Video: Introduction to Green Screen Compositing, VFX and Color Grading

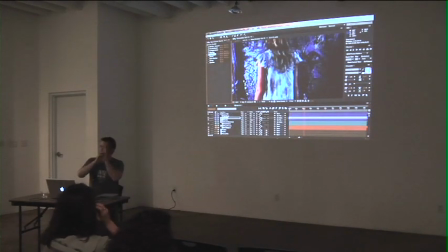(22:02)
So that's, again, that's going to help place your foreground subject in front of their background, kind of make them feel one of those kind of imperfections that's going to help marry them to the shot. Now, at this point, we've done a lot of processing, and her skin tones are getting a little wonky. So let me pull this back off.
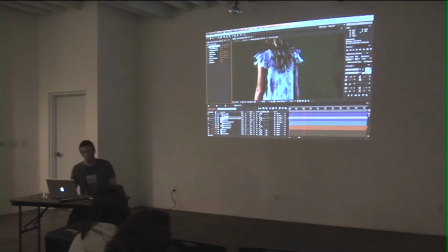(22:21)
So when I did this original color correction, we had the color right. And if you look up here to my hue, saturation, brightness thing, you can kind of see the values are kind of, you know, around 20. 24 I found is kind of the magic number. There we go. But you can kind of see the values that are playing out right there.
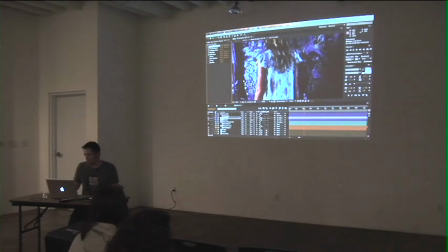(22:41)
After I do all this processing, it's kind of messed with that a little bit. We got 344, which is kind of like a purple color. So we want to pull her skin tones back where they're supposed to be.
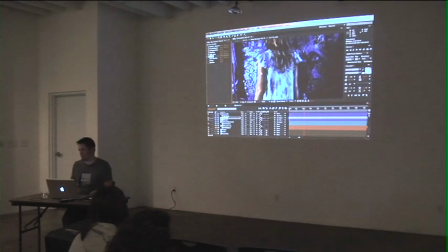(22:54)
I have a plugin called Cosmo that basically does that. You can see it back kind of consistently where we're supposed to be. So always kind of pay attention to your skin tones. You want those to look natural because the processing will kind of mess with that a little bit. I have a color matching which will help match. Again,
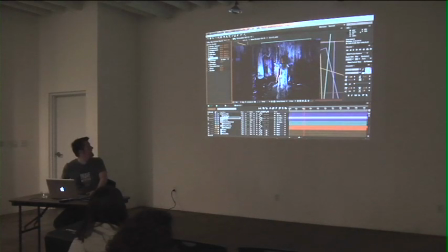(23:16)
can you see a difference on that? Yeah, it puts a little bit more of the purple from the background.
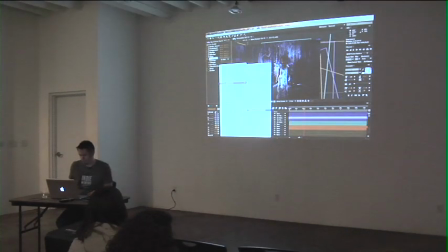(23:22)
You can do this. You don't have to have a specialized plugin. You could do, say, we'll grab one of these color correction things here.
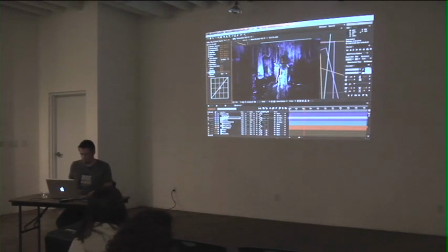(23:29)
So there's a lot of blue in the background, so maybe we'll take some blue out. Here's an extreme example. She goes orange. No, we'll want it this way. There we go.
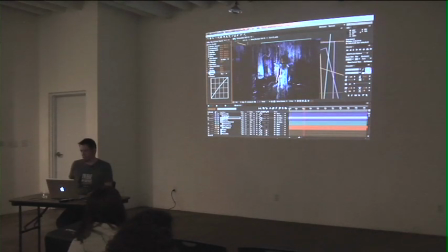(23:42)
That's a little too much. But you can see without it, that's a terrible example. Oh, there you go. Yeah, that looks better up there. She's kind of matching some of the purple from the background. Here she's a little kind of more neutral.
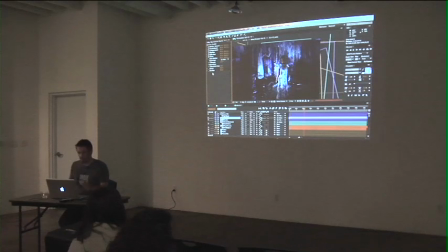(23:58)
So you want your subject color-wise to be kind of similar, so I have a plugin for that. And then I've just got some general, making her a little darker, and then actually blurring her just a little bit. Can you guys see a difference there when I turn that blur on? It's really subtle.
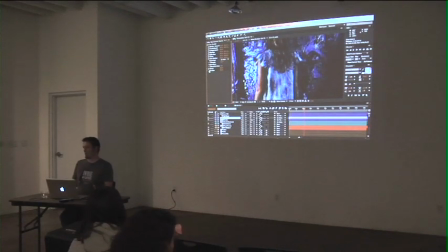(24:17)
Again, it's like that piece of paper example. You know, you have a gradient from light to dark. It's very subtle. It's not very strong. But it's there, and it's those little kind of detail-y, fiddly things that kind of add up to kind of help create a sense that your subject and your background are in the same spot.
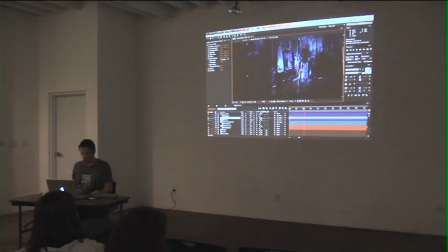(24:33)
So there's that shot. What else can I show you? Any questions at this point? Yeah? With your green screen, every time I've messed with it, it seems like you have to light it so evenly.
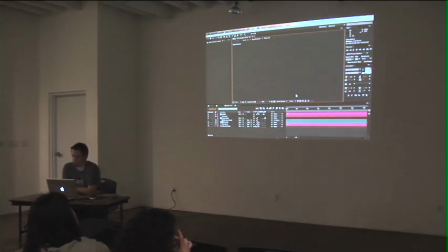(24:48)
Mm-hmm. Otherwise, you run into a lot of trouble when you're compositing. But with these plugins, it looks like that takes care of a lot of that for you. It helps. You obviously always want to get your green screen background as clean as
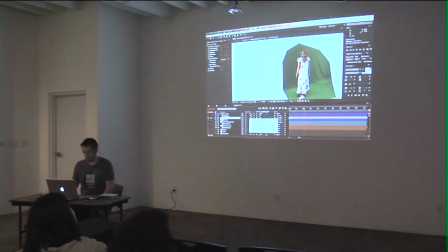(25:02)
absolutely possible, because that will save you a lot of headaches.
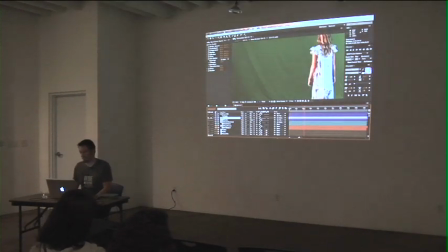(25:08)
But it's inevitable, especially once you get on HD cameras like Canon 5Ds that see everything. You know, it gets a little tricky. The problem that let me fiddle with these things for a second.
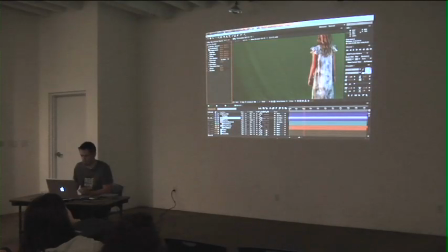(25:23)
The problem that this smooth screen plugin causes is it tends to mess with the edges, because it does just kind of a generic fix. You can kind of see it alters the edges a little bit, and that becomes a big problem when you're dealing with hair.
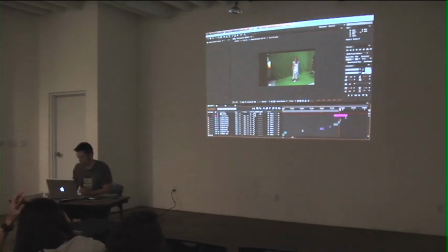(25:42)
Let me see if I can find a good shot. This one. This one. Sure.
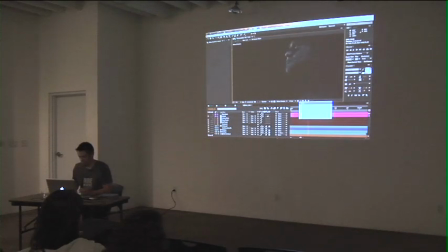(25:55)
Off. Yep. Okay. Where is she? There she is. Let me solo her layer and turn off her effects.
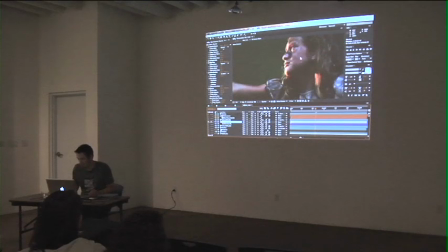(26:11)
There we go. So let's see, let's maybe look back here at her hair. Turn this to half. There we go.
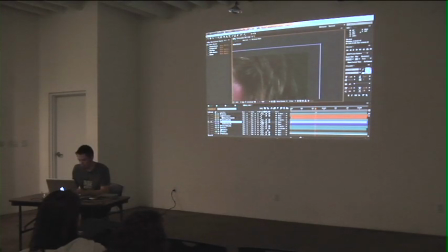(26:30)
Well, maybe this is a tear duct. Oh, I know what I did wrong. I'm sorry. Bear with me. There we go. Now you can really see. Let me see if I can brighten this up a little bit for y'all. You can see how it's just chewing up the image. And you got to be really careful about stuff like that, especially when you're dealing.
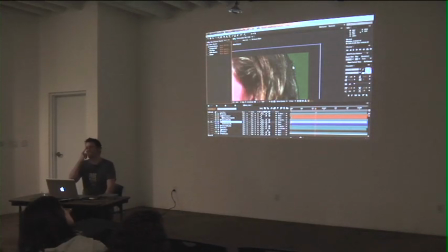(26:49)
Hair is the worst. Hair is so hard to deal with. And a lot of times what it comes down to is throwing a lot of edge blur on it, which this made no, oh, that's because I got to turn that on first.
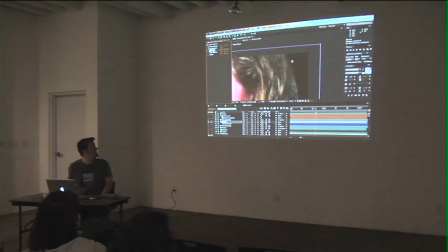(27:02)
You know, that you can kind of fake it a little bit. You can see the, turn on my other stuff here. Nope, that didn't help. Let me put a gray background there for you.
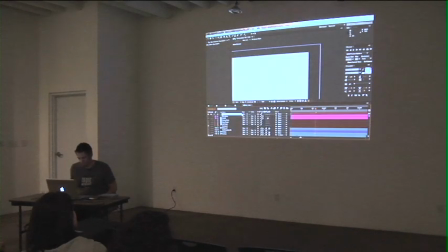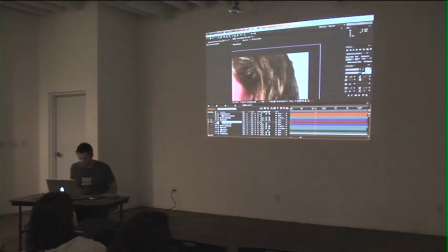(27:22)
Where is she? There she is. Okay.
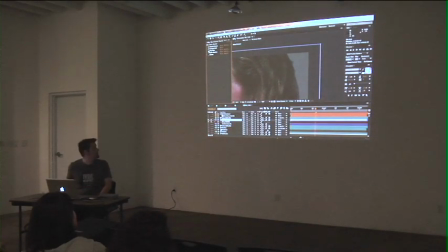(27:31)
Yeah, you can kind of use a real subtle edge blur to kind of take away some of those jaggedy edges. And that's really kind of the best you can hope for in a lot of situations. Just kind of blur it. Keep the shot short so no one notices. Yeah. Okay.
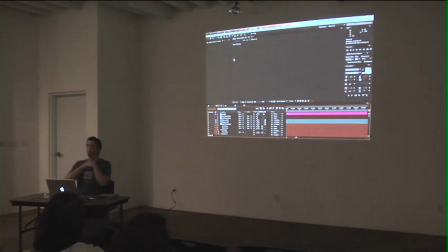(27:48)
Okay, so let's look at another way that we can do some effects compositing without having to resort to green screen. So let me close out of this project real quick. I'm going to open up.
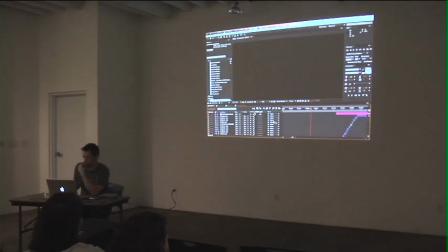(28:08)
Oh, that's not important.
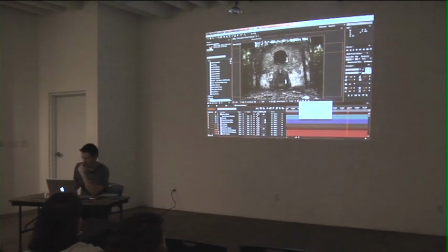(28:12)
Okay. Make sure that thing is off. So we got this shot.
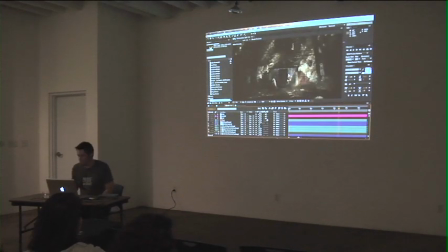(28:19)
Now, originally, if you guys remember seeing the video I played a second ago, the original shot with these two girls is right here. Yes. Yeah, that's it right there. And even this is a little cheap.
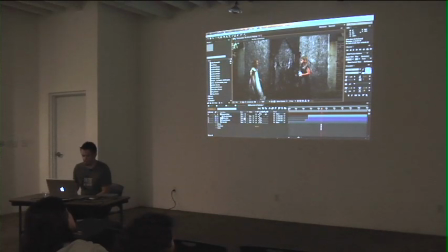(28:36)
This is the same actress on both sides, and really all we did, surprise, surprise, is we shot the scene twice with the camera locked off so it's not moving. And I just kind of blended the middle bits together.
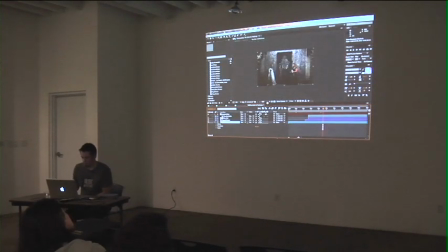(28:58)
So that's the original shot, and really all I did for this thing is I took that shot and I shrunk it down, and I did this kind of digital set extension around it. The tricky thing when doing this is you want to make sure that the perspective of your original shot and the
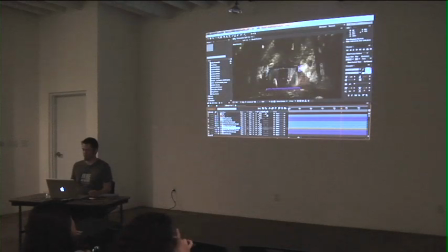(29:15)
perspective of the stock assets that you build your set extension with are shot with the same perspective. You want to make sure that, you know, one doesn't have barrel distortion and one does. Those sorts of things are really going to trip you up. And then what you can do here is, so here's the set extension that I built, and I can kind of show you the layers.
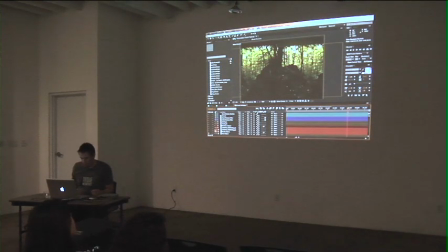(29:36)
Starts with a forest background, pushed it into the colors that we wanted for the film. I darkened it, made it a little bit more spooky, added some fog, and these little bits of fog, do those, oh, those don't even show up. I wonder if I do that.
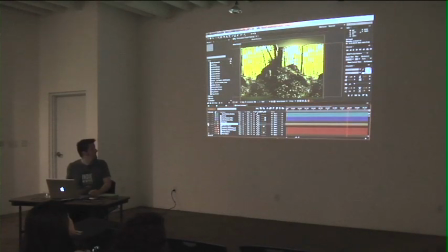(29:54)
This is going to look wonky, but yes. Well, it's fog, trust me. Those are animated so that there's a little bit of motion in the background. I wish if we had planned ahead a little bit better,
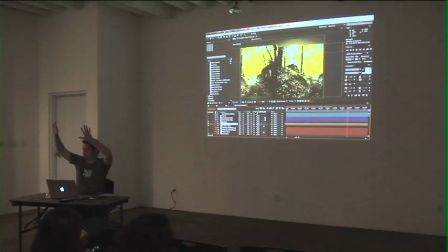(30:10)
we would have shot footage of the trees and had the tree leaves kind of flickering and moving a little bit, just to give a little bit of life in the background.
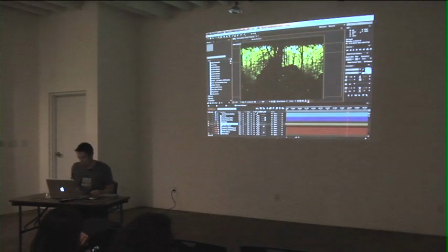(30:17)
Let me back this thing off.